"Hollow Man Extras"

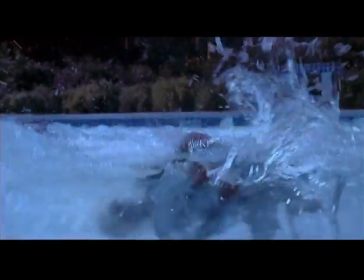[0:10]
And this again was another very clever writer's device to show the Invisible Man. You see this air pocket attacking Kramer. But it's different than the rain scene. It's very different because you don't have rain falling, at a speed.
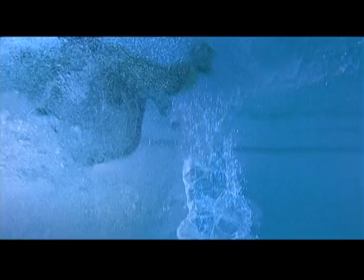[0:23]
You have a stillness of water, and he's moving through it. The impression of a body that's displacing water. And, it's interesting, you try to think about, well, what does that look like?
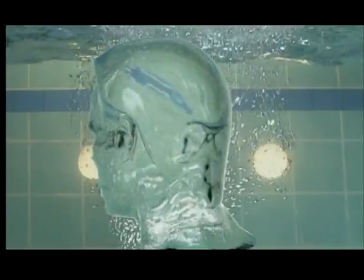[0:32]
There is a human-shaped air bubble, but through the front, when you look through, on the back side, you see the negative form of the air bubble.
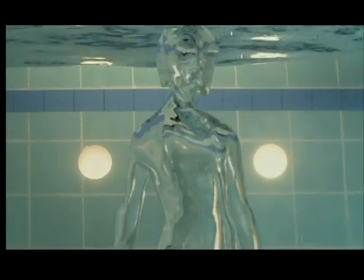[0:40]
If you look at him, you would see the structure of his neck, of his back, of his head, whatever. There are no invisible men we have to reference, so we have to make it up anyway. But you can start out with kind of a scientific or technical kind of an approach. Some of the things that we've done towards that are get props, and we took some and created some plastic hands, for instance.
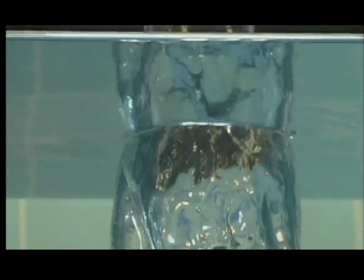[0:58]
These were used to put underwater and create an actual displacement and look at what the refractive or reflective qualities might be.
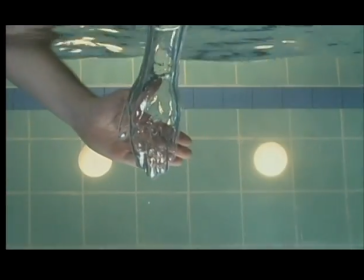[1:06]
So you can kind of put this over a person and say, oh, look at how much it distorts or it doesn't distort. So we go through a lot of actual practical type testing to kind of work some of this stuff out.
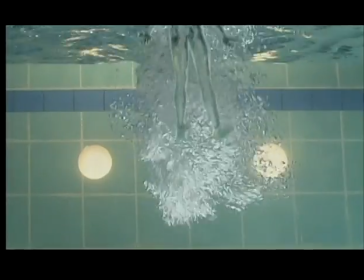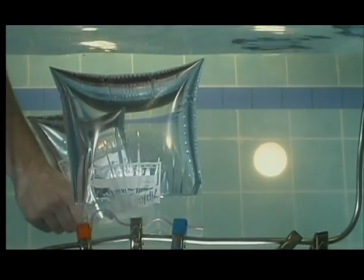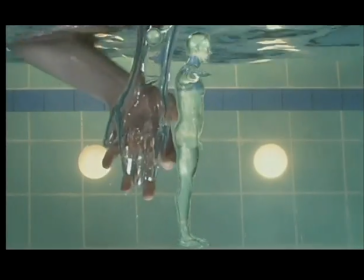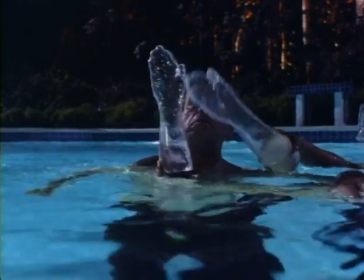To shoot it, that was not so complicated because it's like an action scene.
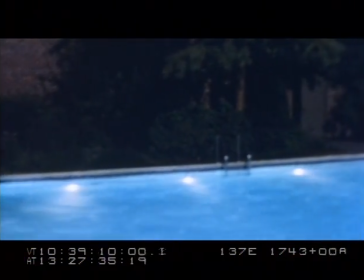[1:43] And action.
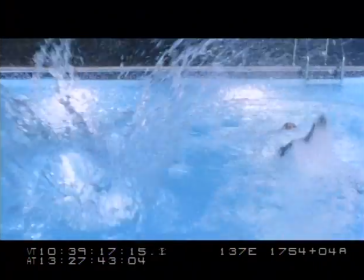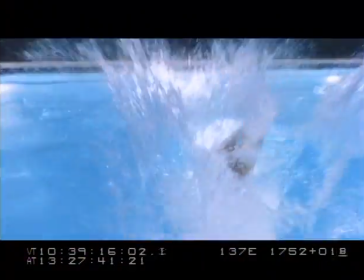[1:52]
And then would say, okay, now let's do the same thing. Camera moves the same thing without the actors. So we would have the water behind them. But that doesn't work so well because water is not steady.
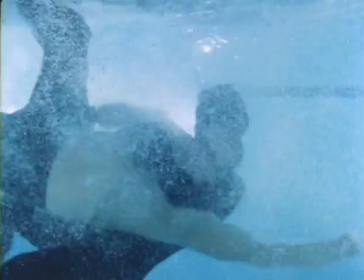[2:03]
When you have two swimming people, the water is fluctuating and is moving around. So when you do it another time, the water is sort of standstill, looks completely different.
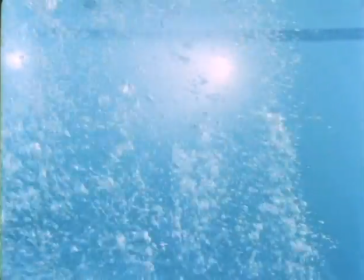[2:12]
We would also shoot bubble passes. We knew that we were going to need lots of bubbles to help integrate this guy into the scene, and that there would be bubbles behind him when they were fighting. Big exhalation bubbles, small little bubbles that are close to the camera. We'd also do the same thing when we broke the surface of the water.
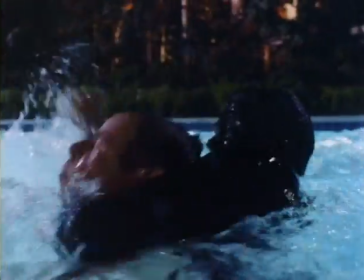[2:27]
We'd park the camera and start making a bunch of splashes so that when the Invisible Man was splashing, we could add splashes that you would see through him. So there were, say, on average, 5 different passes of actual photography required just to start the whole process.
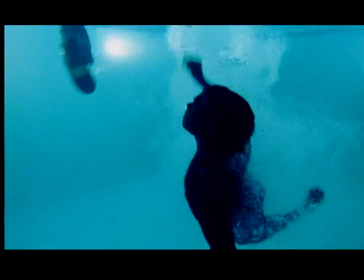[2:40]
So the animators had a real challenging job. They were basically trying to match a live-action human.
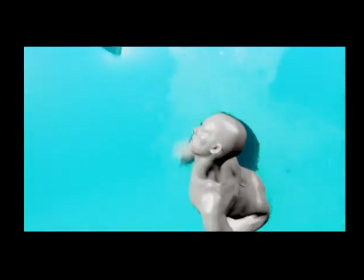[2:45]
Another interesting aspect, after the animators had gotten their puppet to the correct performance and we felt confident there, we have the effects animators.
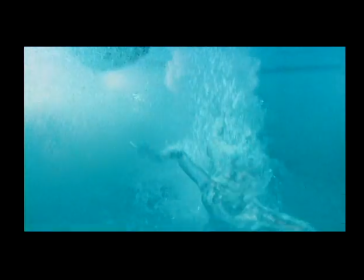[2:52]
Their job is to create either smoke or underwater bubbles, any number of different elements that are also keyed specifically to the performance.
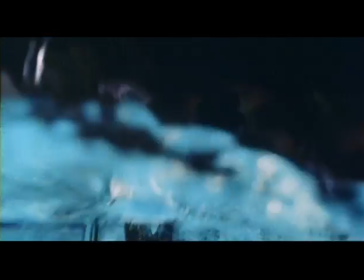[3:00]
So ultimately, yeah, we hope nobody notices what we did.